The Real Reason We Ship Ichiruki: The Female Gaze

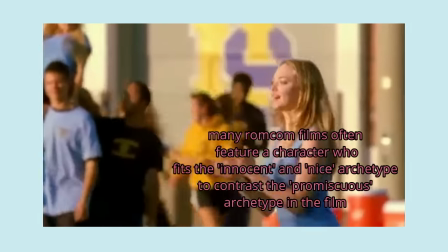(14:54)
Female characters often fall into either of these two archetypes when a singular male gaze
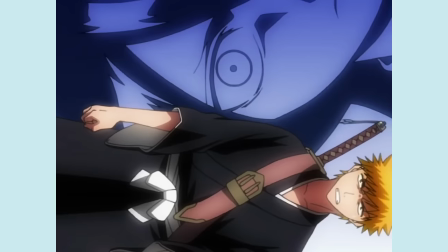(15:00)
is concerned but ichiruki does not follow a singular one-sided gaze the
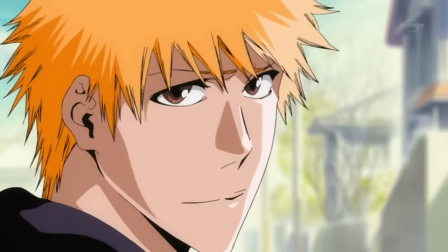(15:06)
gaze is returned by rukia it's not solely ichigo placing rukia upon a
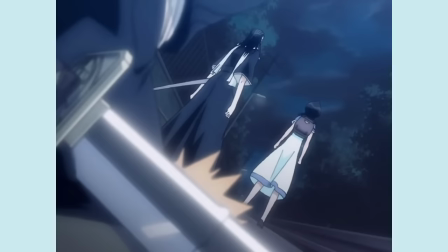(15:11)
pedestal as some idealistic dream girl rukia looks longingly at ichigo just as much
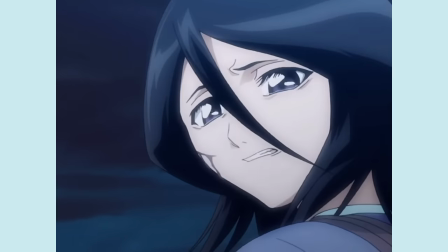(15:17)
as he looks longingly at her as i stated before the two are on equal
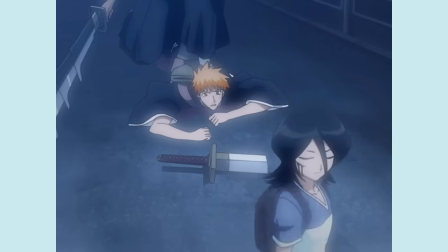(15:21)
footing which encourages the return of the gaze constantly throughout the show.
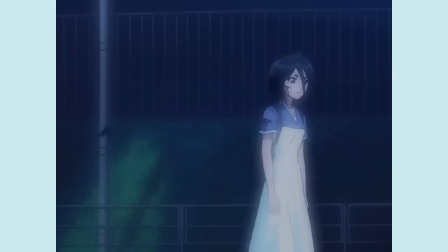(15:26)
Now when we're talking about returning the gaze or the gazed gaze,
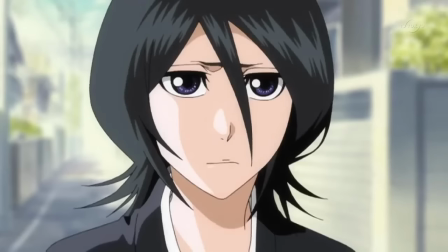(15:30)
it is relevant to mention how Bleach exhibits the gazed gaze by incorporating
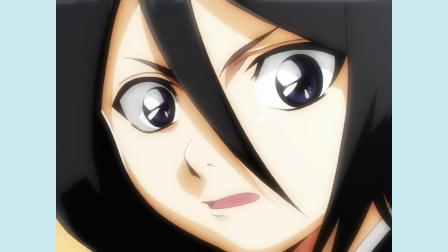(15:36)
shoujo manga imagery within the anime show itself and to an extent the manga.
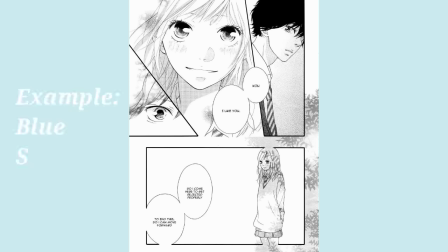(15:42)
So in shoujo manga and anime, which is the prime place to discover the female gaze,
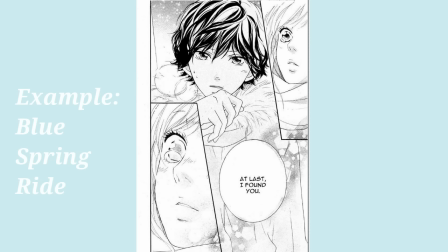(15:47)
it often features sparkling eyes which dazzle in the light to express their own personal emotions whether it be sadness affection
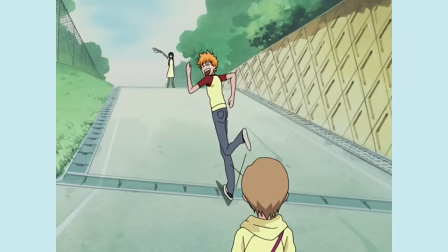(15:56)
attraction and love for their crush or love interest as hemen states in shoujo manga large eyes are
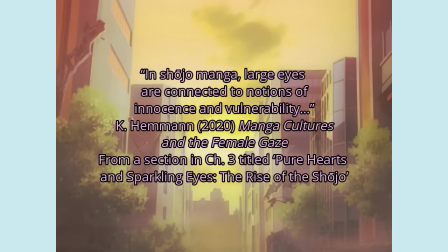(16:04)
connected to notions of innocence and vulnerability so rukia and
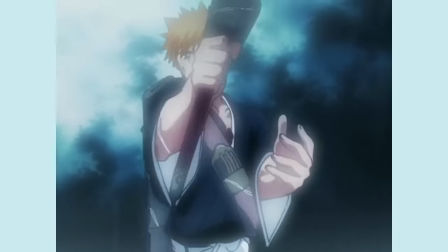(16:09)
also ichigo both equally exhibit the stylistic choice of having the sparkling eyes
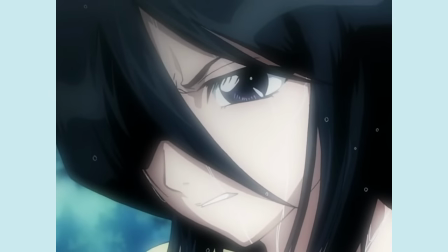(16:14)
that expresses their vulnerability and affection for one another through the
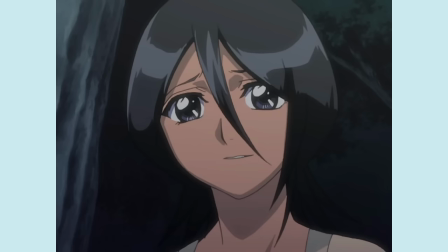(16:19)
way they gaze at one another specifically in the reflecting emotion within their eyes.
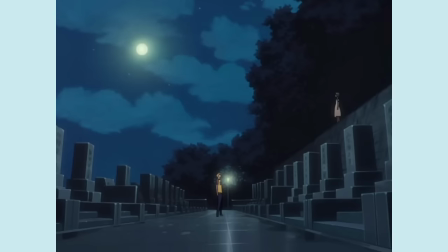(16:24)
I won't be able to go over every single example in this show of a returned gaze because
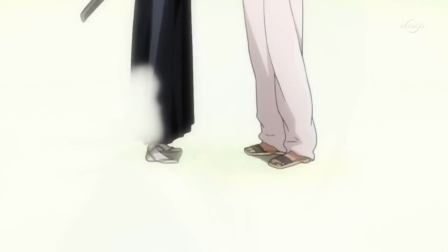(16:29)
this show as I said is saturated within moments where Ichigo and Rukia return each other's gaze.
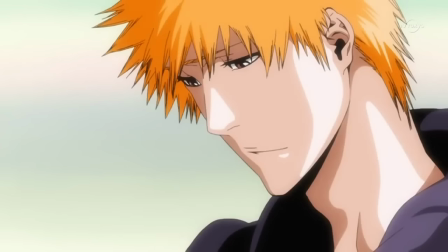(16:35)
So because of this I'll be going over one of the most significant examples I found of Ichigo and Rukia returning the gaze.
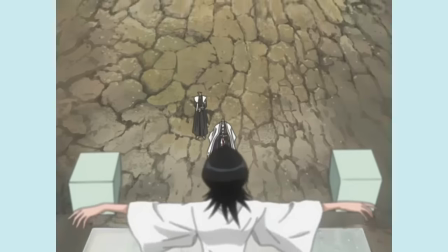(16:41)
Ichigo saves Rukia at her execution of course one of the most iconic moments
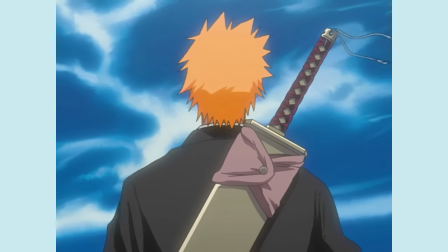(16:45)
in the series i would say like for personally for me this moment was probably the most
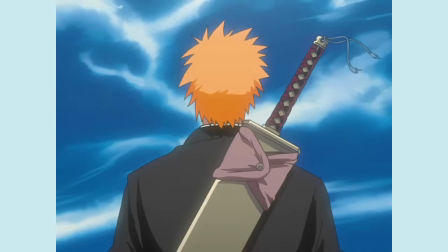(16:50)
iconic the way ichigo is framed specifically by partially showing different details of his
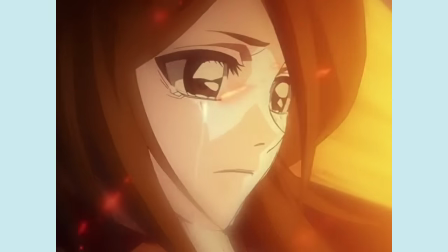(16:55)
clothing and hands expressing rukia's perception of ichigo to the
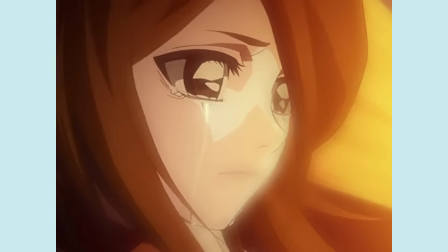(17:00)
viewer we literally as an audience are seeing like cuts of how
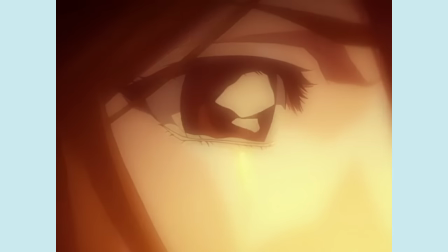(17:05)
rukia perceives ichigo and the way she perceives ichigo it's not like a hyper
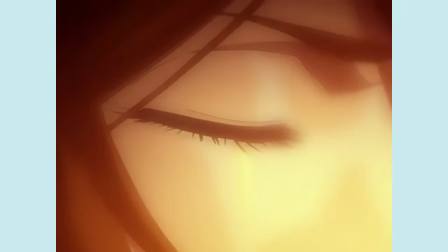(17:09)
sexualized perspective extreme slow-mo shot of like someone taking their shirt off
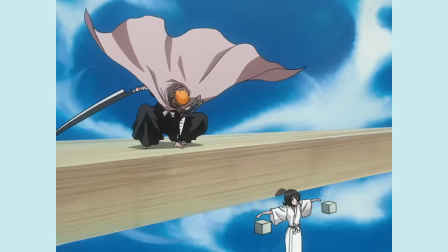(17:14)
you know i mean like those are typical hyper sexualized perspectives but you just see cuts
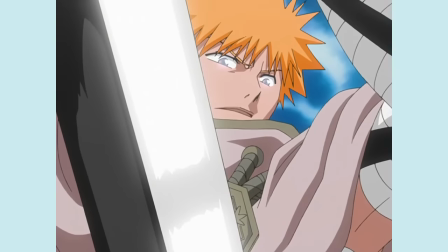(17:19)
of very specific details like what he's wearing when ichigo does arrive it is
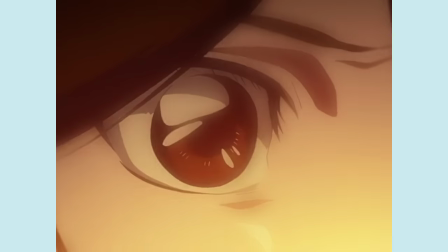(17:24)
a very slow shot following the movement of ichigo's billowing cloak it
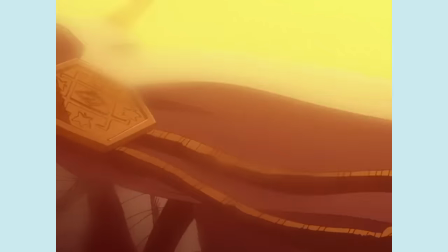(17:29)
is a shot that is framing the female gaze as we track how rukia sees
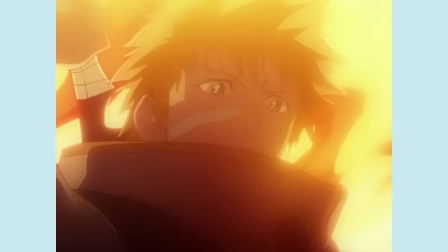(17:34)
perceives and gazes at ichigo there are cut up shots of Ichigo's feet floating
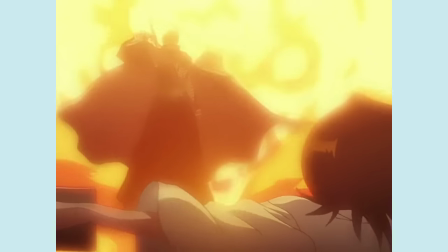(17:39)
in the air, his hand on his sword's handle with bandages wrapping over his forearm,
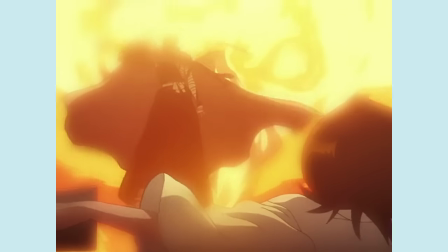(17:44)
and obviously the cloak billowing in the wind, and then lastly Ichigo's face.
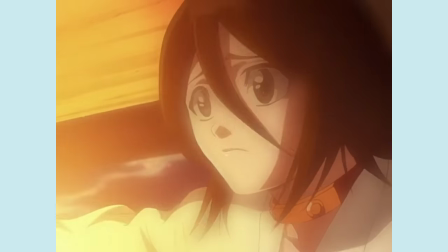(17:48)
All of these cut-up shots are showing the details that Rukia perceives of Ichigo
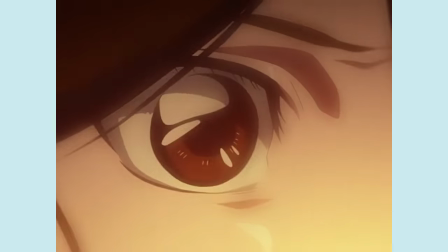(17:54)
that exhibit her affection and attraction to Ichigo through the images of a camera.
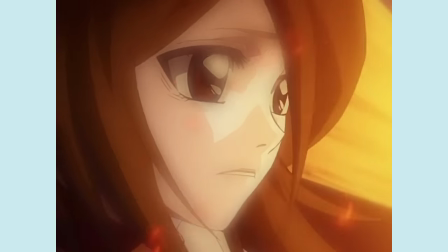(17:59)
Because we are seeing the shot from her perspective,
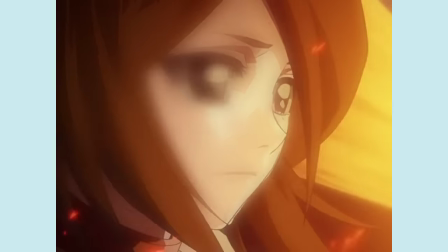(18:02)
we can understand the affection she feels as she looks at Ichigo. and on Ichigo's end all he says is
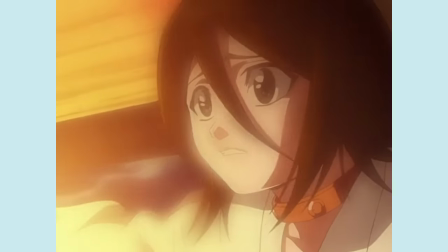(18:08)
like hey and his eyes are equally as soft as Rukia's and
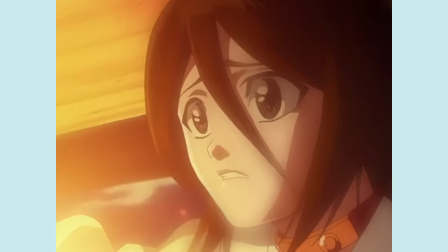(18:13)
he's also gazing at Rukia clearly returning the gaze because they're looking at each
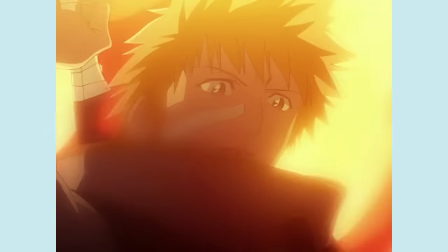(18:17)
other literally most obviously is the fact that he is smiling but always scowling Ichigo who is usually frowning most of the time is
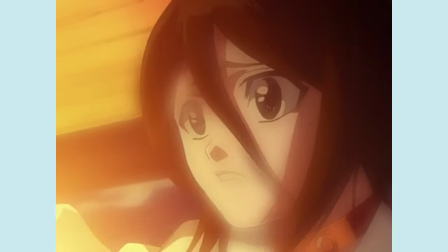(18:25)
legitimately like smiling at Rukia which I feel like is a very clear indicator of Ichigo returning the affection.
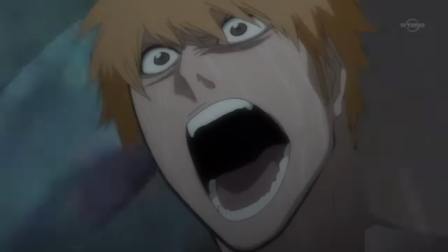(18:32)
Obviously the most final moment where Rukia literally returns her powers to Ichigo again at the end of a series which shows a return of a gaze
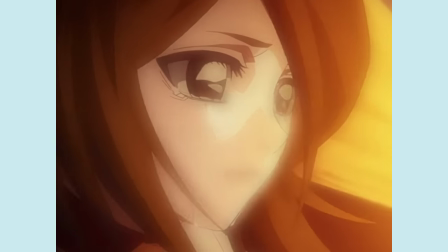(18:41)
because when Ichigo saved Rukia at the execution she gazed at Ichigo mainly even though Ichigo did return the gaze at that moment because they're both looking at
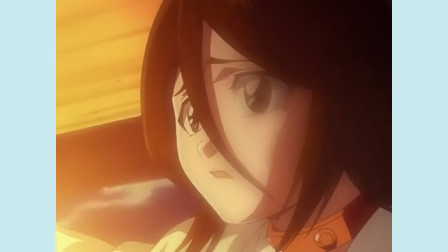(18:49)
each other. It was a primary perspective from Rukia.